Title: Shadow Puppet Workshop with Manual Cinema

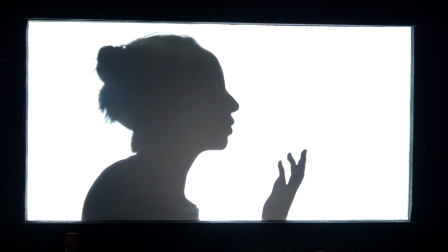[27:41]
So you don't need an overhead projector to make a shadow show at home. All you need is a light.
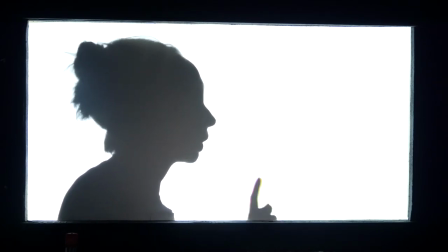[27:47]
You can use a lamp with a light bulb.
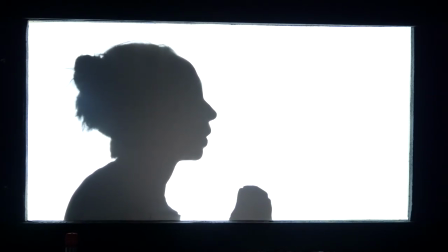[27:49]
I highly recommend using an LED light, such as you might find inside a flashlight or a desk lamp, because they make very crisp shadows. You can throw your shadows on a white wall or behind a screen, like the one I'm on.
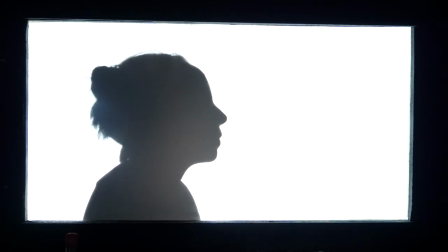[28:03]
The fabric of this screen is actually very similar to the fabric that is in shower curtains.
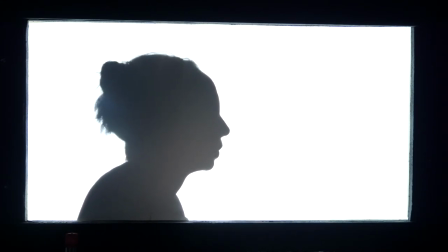[28:09]
A shower curtain is a great shadow screen to use, or you can simply use a white bed sheet.
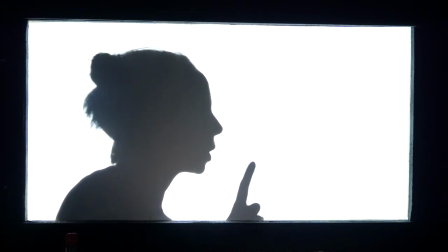[28:14]
I can take the puppets that I made for my Zoom show and try them out in shadow.
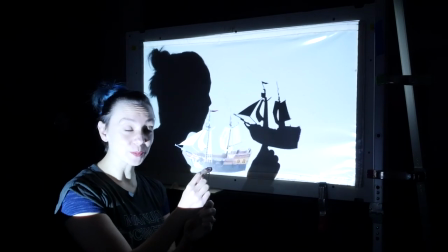[28:21]
So this is my ship from the Zoom show. It actually works really well as a shadow puppet.
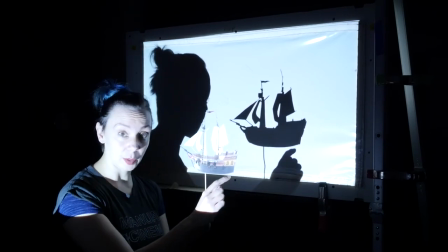[28:26]
So you can't see the color and detail that were nice on camera in the Zoom show, but you can see the shape of the ship in shadow.
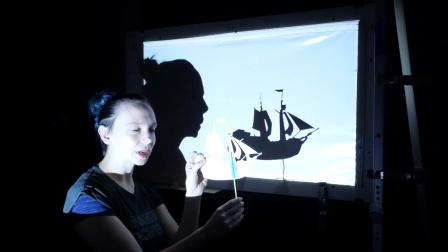[28:34]
And the shape of the ship works really well because it has a lot of positive and negative space.
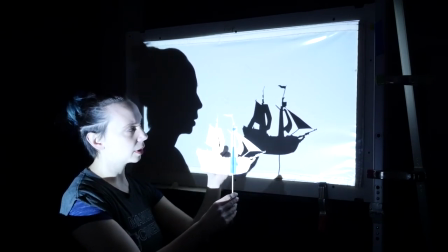[28:39]
The positive space is the shadow that is made by the paper, and the negative space is all of the openings inside of it that gives the shadow its shape.
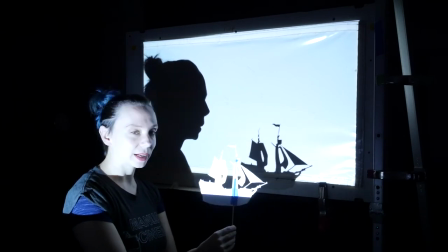[28:48]
And same as in the Zoom puppet show, how I animate it tells you the story of whether it's on the high seas or in the dock.
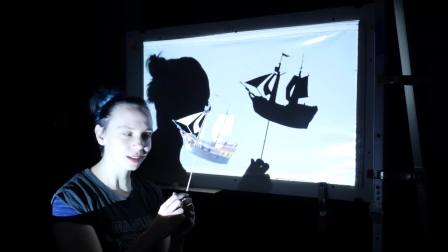[28:56]
And I'm still using my stick just like I was doing on my other show.
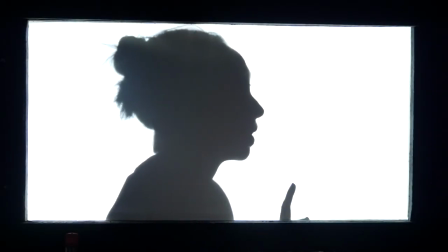[29:00]
When acting in shadow, we need to move a little bit differently than we do in the Zoom puppetry.
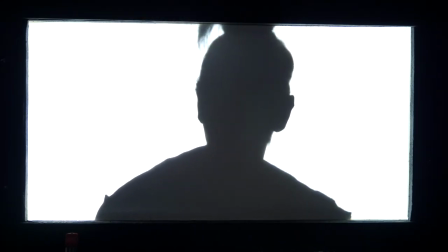[29:05]
In the Zoom puppetry, I wanted my face to be facing the camera. But here, you can't see what I'm looking at if I'm facing the screen or the light.
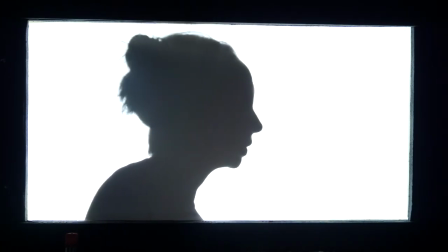[29:14]
Instead, I need to turn to the side and show the audience my nose.
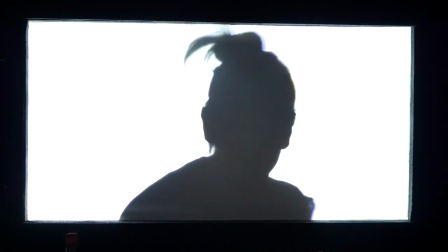[29:18]
This helps the audience know what I'm looking at, and you can see a little bit of my facial expression.
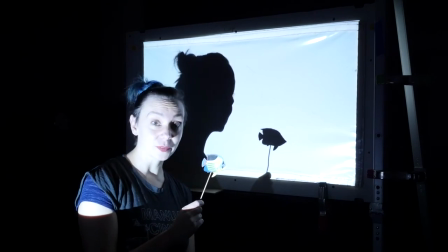[29:24]
Another thing you can play with is size or scale. When I'm close to the screen, my shadow is as small as it can be.
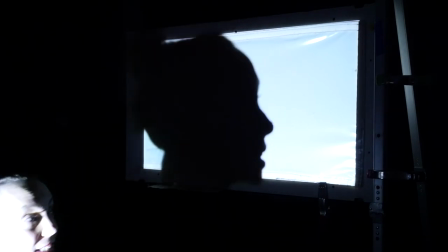[29:32]
And then the closer I get to the light, the bigger my shadow gets.
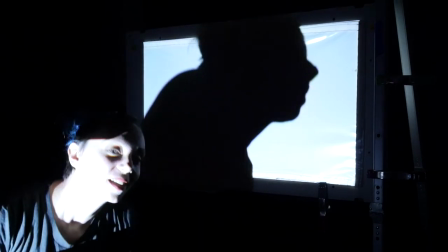[29:36]
This is good for an extreme close-up shot, but it's also good for playing with size.
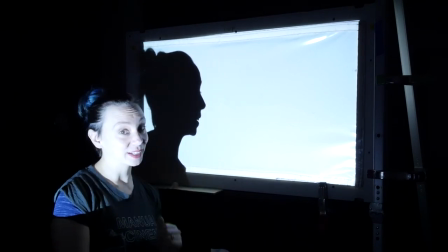[29:43]
So for instance, I could be a giant compared to this fish.
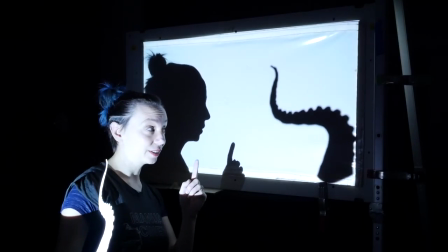[29:53]
just like I did with Shadow the dog and the overhead projectors, I want to use my shadow to interact with this shadow.
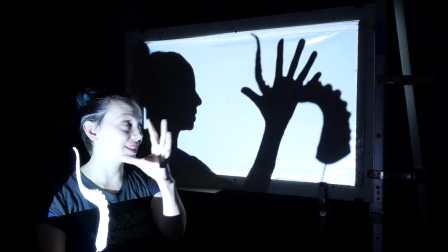[30:00]
So I'm not grabbing for the puppet because then my hand would get huge and I would give away the trick.
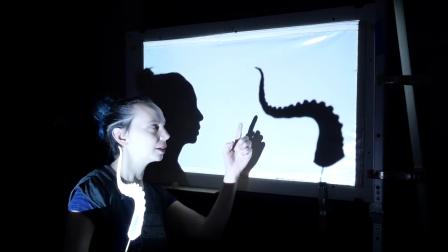[30:05]
Instead, I'm going to keep my hand close to the screen and think about using the edge of my shadow to hold this tentacle.
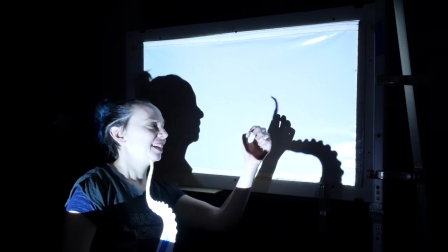[30:12]
And now we can have the fight with each other.
Yeah, ow. Yeah, ow.
Thank you so much for watching this workshop video. I hope that you'll make your own puppet shows. These styles of puppetry are great because you can tell really epic stories using really simple and inexpensive materials. If you have a piece of paper and a pen and you can dream it up, you can tell a story about it. I'm really excited for the types of stories that you are going to come up with and tell with both on-camera and shadow puppets. If you want to check out some of Manual Cinema's stories, we have a lot of free videos online, and you can find them at www.manualcinema.com.